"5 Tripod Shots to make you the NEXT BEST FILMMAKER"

wise filmmaker once said, if you don't have a specific reason or purpose to move the camera, then keep it damn still. Being a good storyteller is all about a good tripod. Yeah, this is a tripod video.
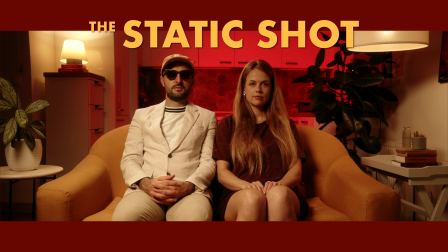17s
Number 1, the static shot.
I hear you're dying.
That might seem really painfully obvious considering we're talking about tripods, but wait.
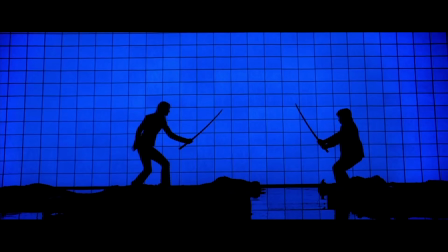27s
I like to think of these static shots more in the realm of like photography.
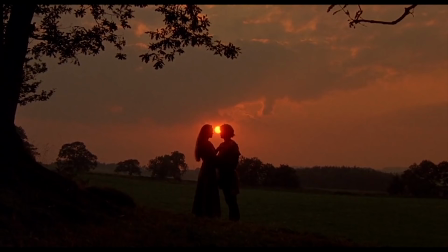31s
It's so much easier to really focus and be intentional about composition, framing, where you position your subject, your props.
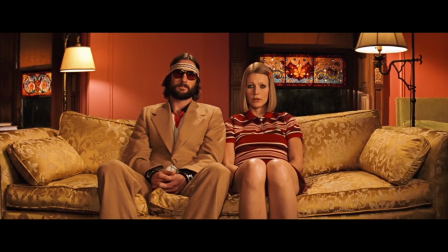39s
One director that's super famous for this style is Wes Anderson, although obviously he's not the only one that uses these impactful shots.
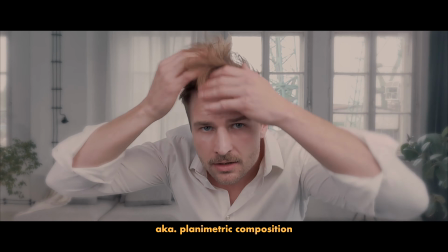46s
One of my favourite shots is the planar shot. It has a flat background, everything is perpendicular. The whole idea is that it's like exactly perpendicular, so you're not like a little bit of an angle here or a little bit of a tilt.
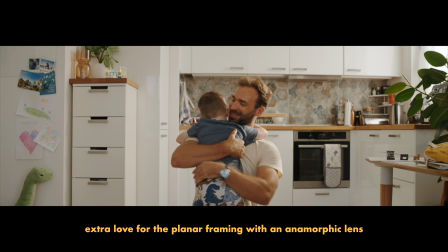57s
Your uprights are upright, everything's really squared off.
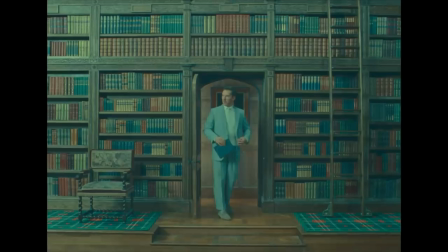61s
And it flattens the image into like a two-dimensional space, and I find this really satisfying, and again, it's inspired by Wes Anderson and the perfection that is created with a tripod shot.
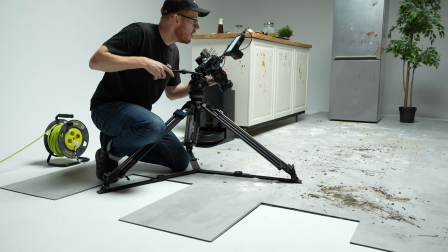73s
I actually, now that we're talking about this, I feel like the tripod shot, the static tripod shot, has so many advantages that it should literally be your go-to starting point for everything.
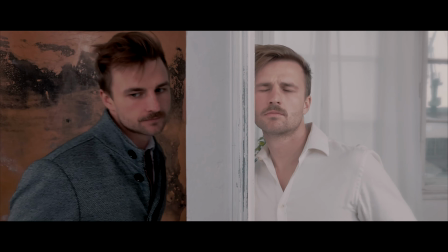83s
I mean, you can mask anything out. Nowadays with generative fill, we could extend or modify the background. The shot is static, it's so easy to do. I've been using it in a lot of videos lately where we filmed horizontal and then we want to extend to a vertical frame. Just whack that in Photoshop if it's been done on a tripod. Extend the image. If you want to do repurposing, static shot. If you want to focus on someone, static shot. If you've got no reason to move the camera, static shot. Green screen. This is your starting point as a filmmaker, and you do not deviate from this unless you specifically have to. The path that you generally go through as a filmmaker is you start with a tripod. Then you stray away from the tripod once you realise that a gimbal is interesting. And that's like straying away from Jesus, essentially. Or whip pans or whatever those snazzy shots are. But then filmmakers always come back to the tripod shot. The one caveat to the static shot is that it does need to be actually static. And so you do need a sturdy, well-built, reliable tripod. Which, you know, it's lucky I should say that.
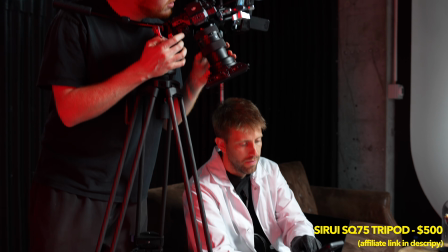149s
Is it? Because Sirui have been very kind to send us an SQ75 with a VHS-10 Cinema Head.
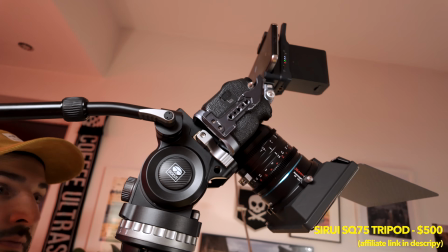156s
We're going to be using this throughout this video to show you the different ways that you can use a proper video tripod. None of that travel, lightweight stuff. We're talking sturdy. Anyway, that's the static shot.
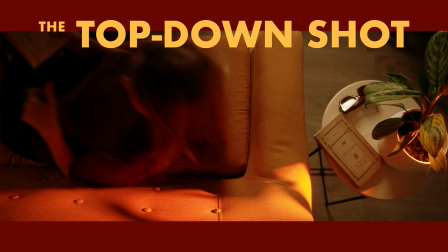168s
Number 2. Boom. The top-down shot. This is always a good shot to throw into any video to mix things up a bit, mix up the framing, pacing.
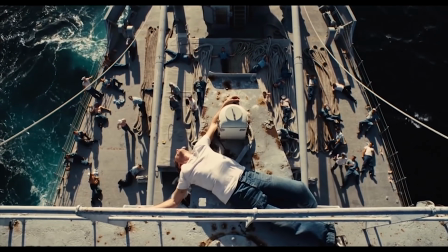178s
It gives the viewer a lot of information about the scene because it's like a bird's eye view. You're taking someone out of the shot.
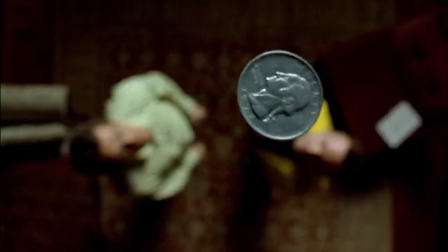184s
It's purely observational. You're not feeling... You're not the character. There are some shots where you want the viewer to feel like the character.
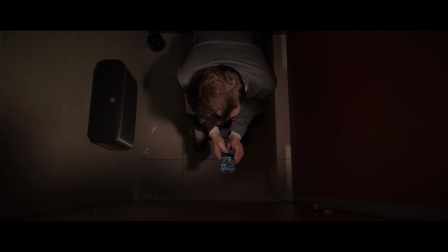191s
This is not one of those. This is a fly on the wall situation. Fly on the wall, that's what I was looking for. Yeah. You're welcome. In the same way as I mentioned the planar shot in the previous point,
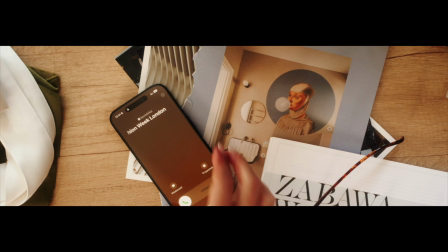200s
this also gives that two-dimensional style from above, so it matches really well when cutting between those two shots.
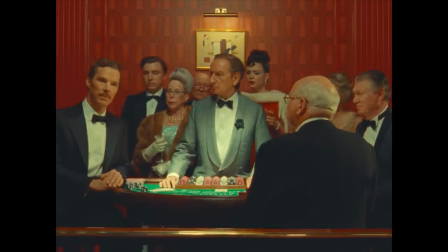206s
Yeah.
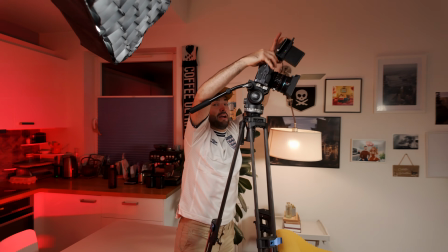210s
You barely reach the top.
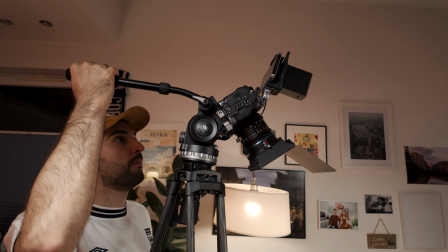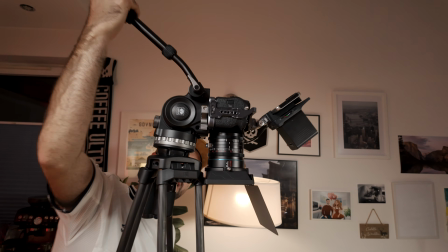217s
That's basically 90 degrees. That's actually 90 degrees. If it wasn't for the matte box, we could go 90 degrees. Can't do one of those without a good, solid, sturdy, tall boy.
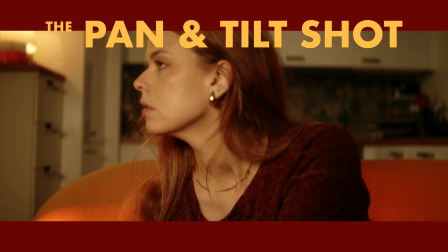231s
Number 3, pan and tilt. And this is actually the first one that properly requires a proper cinema tripod, more specifically a good head, tripod head. We all love good head. You can't...